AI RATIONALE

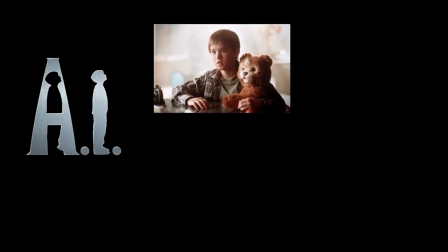[0:03]
Artificial Intelligence is a film about a robot boy called David who is built to love. He is adopted by his mother but is later abandoned where he meets up with a robot called Joe.
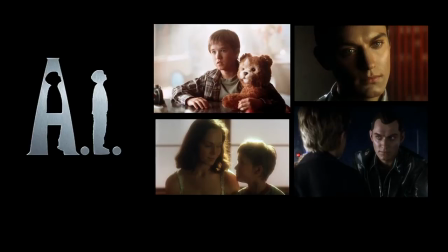[0:12]
My audio is picked from a scene where Joe is trying to convince David not to go to Manhattan, as it is a no-go zone for robots.
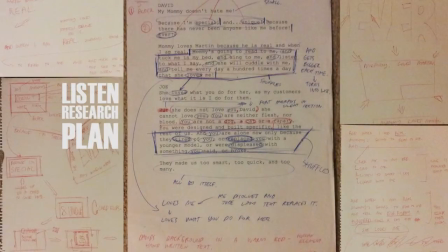[0:20]
I put this page in to show my workflow and to give an example of how I went about deconstructing the audio.
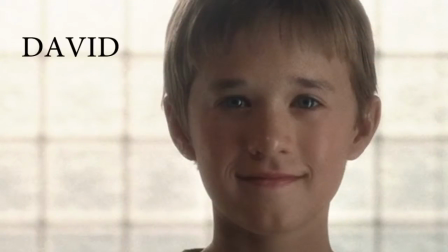[0:27]
David has many human qualities, so I've given him a more decorative style typeface.
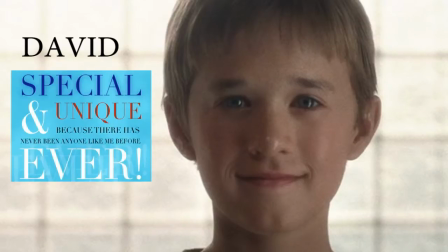[0:32]
Being a child, he has absolute beliefs, and this is represented by the use of black and white for the bulk of his text. Words to be emphasised are in blue, red and white, and finally his background colour is a sky blue with a cloud texture, further reinforcing him being a child.
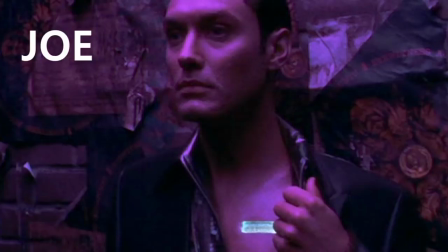[0:49]
Joe has been given a sans serif font to represent his machine-like nature. He is much more calm and collected than David, but he is also very cold, hence why he has been given a dark blue background. He sees the world in shades of grey, as most adults do, and this is reflected in his main text colour grey.
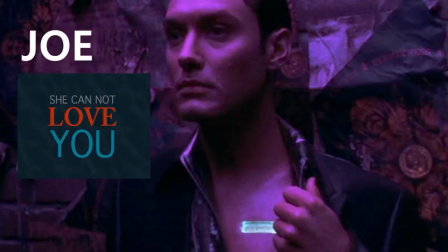[1:06]
Whenever he refers to David, this text is in blue, as he knows David is a machine and therefore cannot be loved. The word love is coloured in red in his half of the clip because it is a very human emotion.
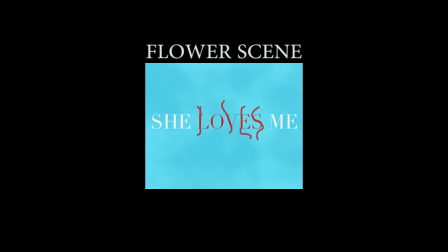[1:19]
The central point of the conversation is when it changes from one character to the other.
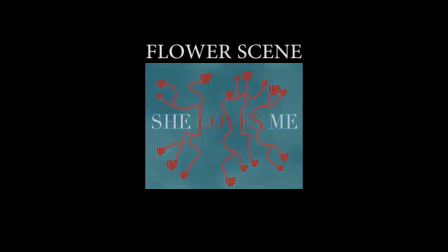[1:25]
The tone and pacing changes drastically from when David is telling Joe that he will be loved, to Joe trying to negate his feelings.
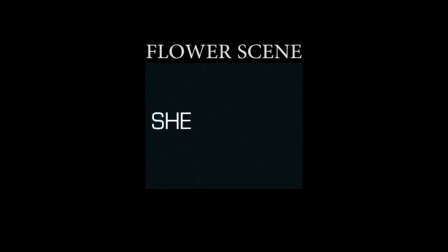[1:32]
I tried to represent this by having flowers growing out of the word love, and then shrink away when Joe starts talking. I think controlling where a person is looking is an important part of kinetic typography, so I have used little guides to lead the viewer into where the next piece of text will go. This can be done either with negative space or a physical icon.
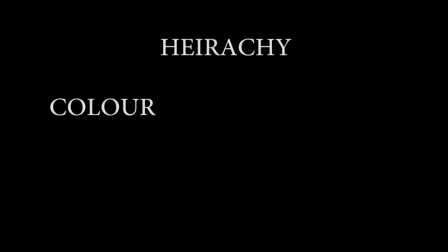[1:53]
Hierarchy can be created through colour, scale and movement, as can be seen in this clip.
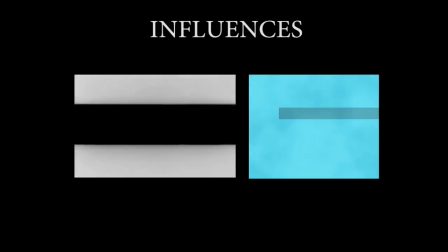[2:03]
Movement in the squares in Hans Richter's film inspired a section of my clip, and I adopted the minimalist palette from Nick the Greek.
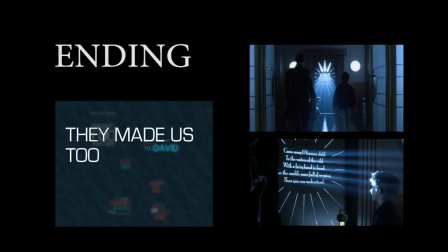[2:10]
For the final animation, I wanted to replicate the light as seen in the movie coming through the window.